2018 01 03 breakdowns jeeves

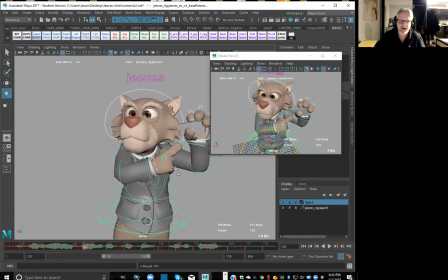All right, and then what I want to try to do now, like just because there is no major in-betweens in there, I'm going to push this a little bit further. So like I'm going to get a little bit more of a drag there and then hit down a little bit harder here and then going to go beyond, right?
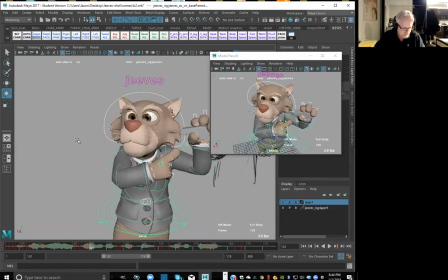So I'm going to go select all, make sure we set a key there and set a key here. I'm going to overshoot that, right? So right now what's happening is it goes down to there and then just kind of slithers up into this very, very slowly. But if I want that overshoot to hit, I'll probably want to bring this key over to here, right?
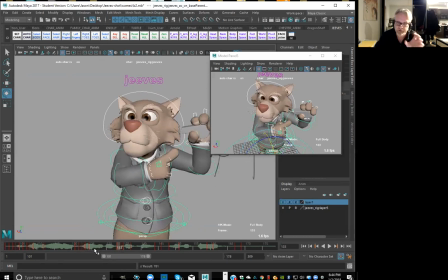And then hold it, okay? All right, so I'm going to basically copy this pose here over to here, okay?
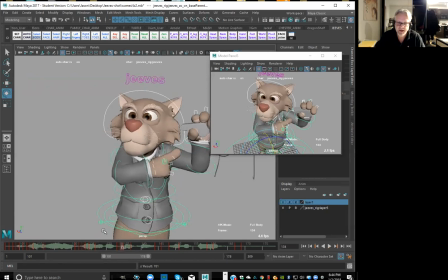So it's the exact same pose, right? Basically held there, right? And then we're going to go into this nice and fast as well, right? So we're going to hit to that and then come back out of it.
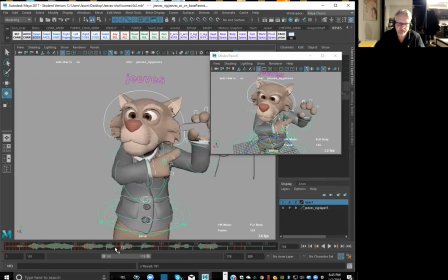Right, and I want that to be hard as well. So I'm going to bring these guys a little closer to that key over there. So that's going to be maybe a little bit earlier. Okay, but let's keep it the timing tight
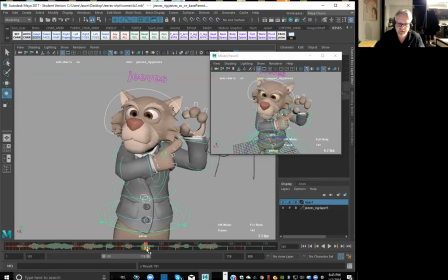so that he remains in that pose for a little longer. Okay, so I'm going to copy this pose back over to here. Okay, I'm going to, and this is now, I still have everything selected, right?
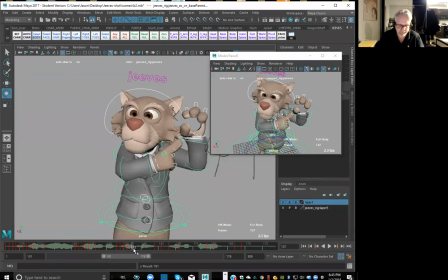So all the timing will go along with that. Okay, so I'm going to go whistle. Okay, and then we have a slight settle on this pose, just so it doesn't just stop completely dead, right?
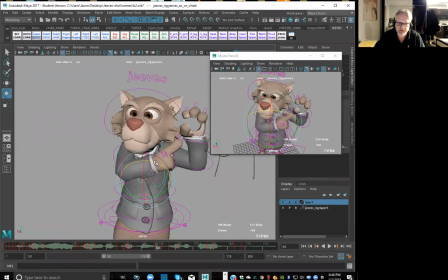So between 137 and 144, I'm just grabbing the chest, just shifting it over slightly. Right, and then maybe bring the whole body down so we get that little bit of a settle.
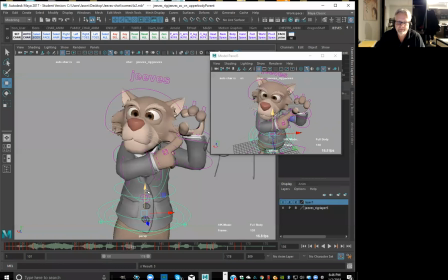Okay, this hand, like make it go slightly out. So what I'm trying to do is create like this a little bit of a settle just in that pose.
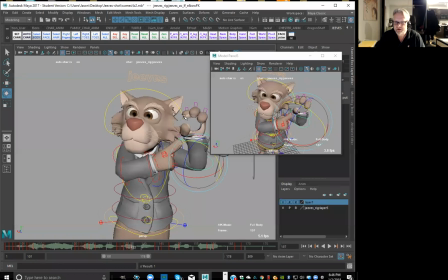And what's happening here is like a little opposite action, right? So like this hand came in here for the whistle, and then it's going to go out the same way that actually came in, right? So it's just going to go back that way. So we got this opposite action because the hand is going this way and this hand is going this way.
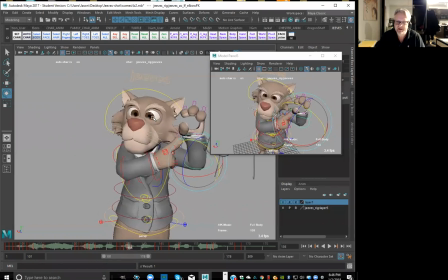And it's sort of like the opposite to the direction of the head. So it just gives it a bit more of an organic kind of move, right?
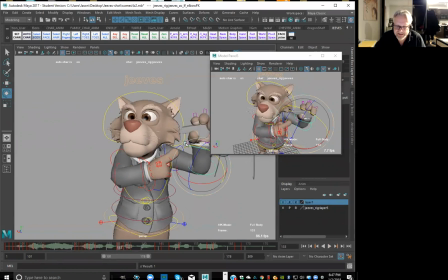And then for here, I'm going to anticipate this a little bit just so he can come back down, blow this, right? So just to give it a bit more energy, I'm going to try to just get a little bit of an anticipation here for that whistle part, right?
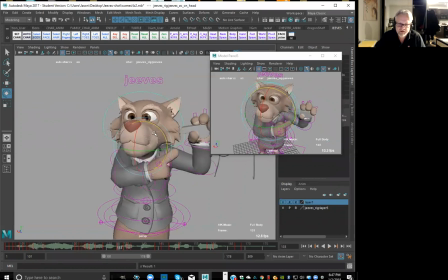So I'm just going to go the opposite way to the way that it's actually going to go, right? So I'm going to go this way a little bit. Okay, and again, I'm going to go slightly opposite here.
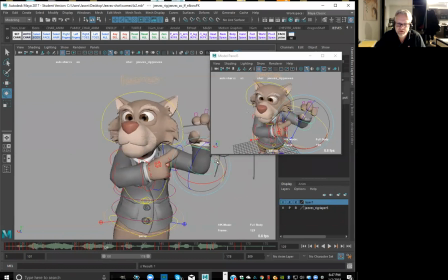So I'm just bringing this hand out this way, and then it's going to come back in, right? I'm going to delete this key because I don't need this one anymore. Cut that. Okay. And then let's go ahead and just anticipate this down just a little bit.
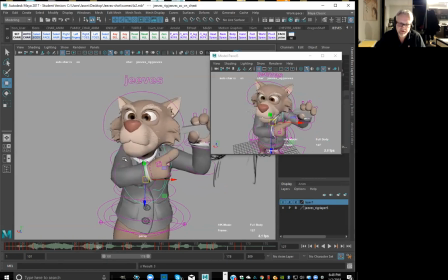Squish them. So it's going to come from there. And we're going to come back a little bit with this.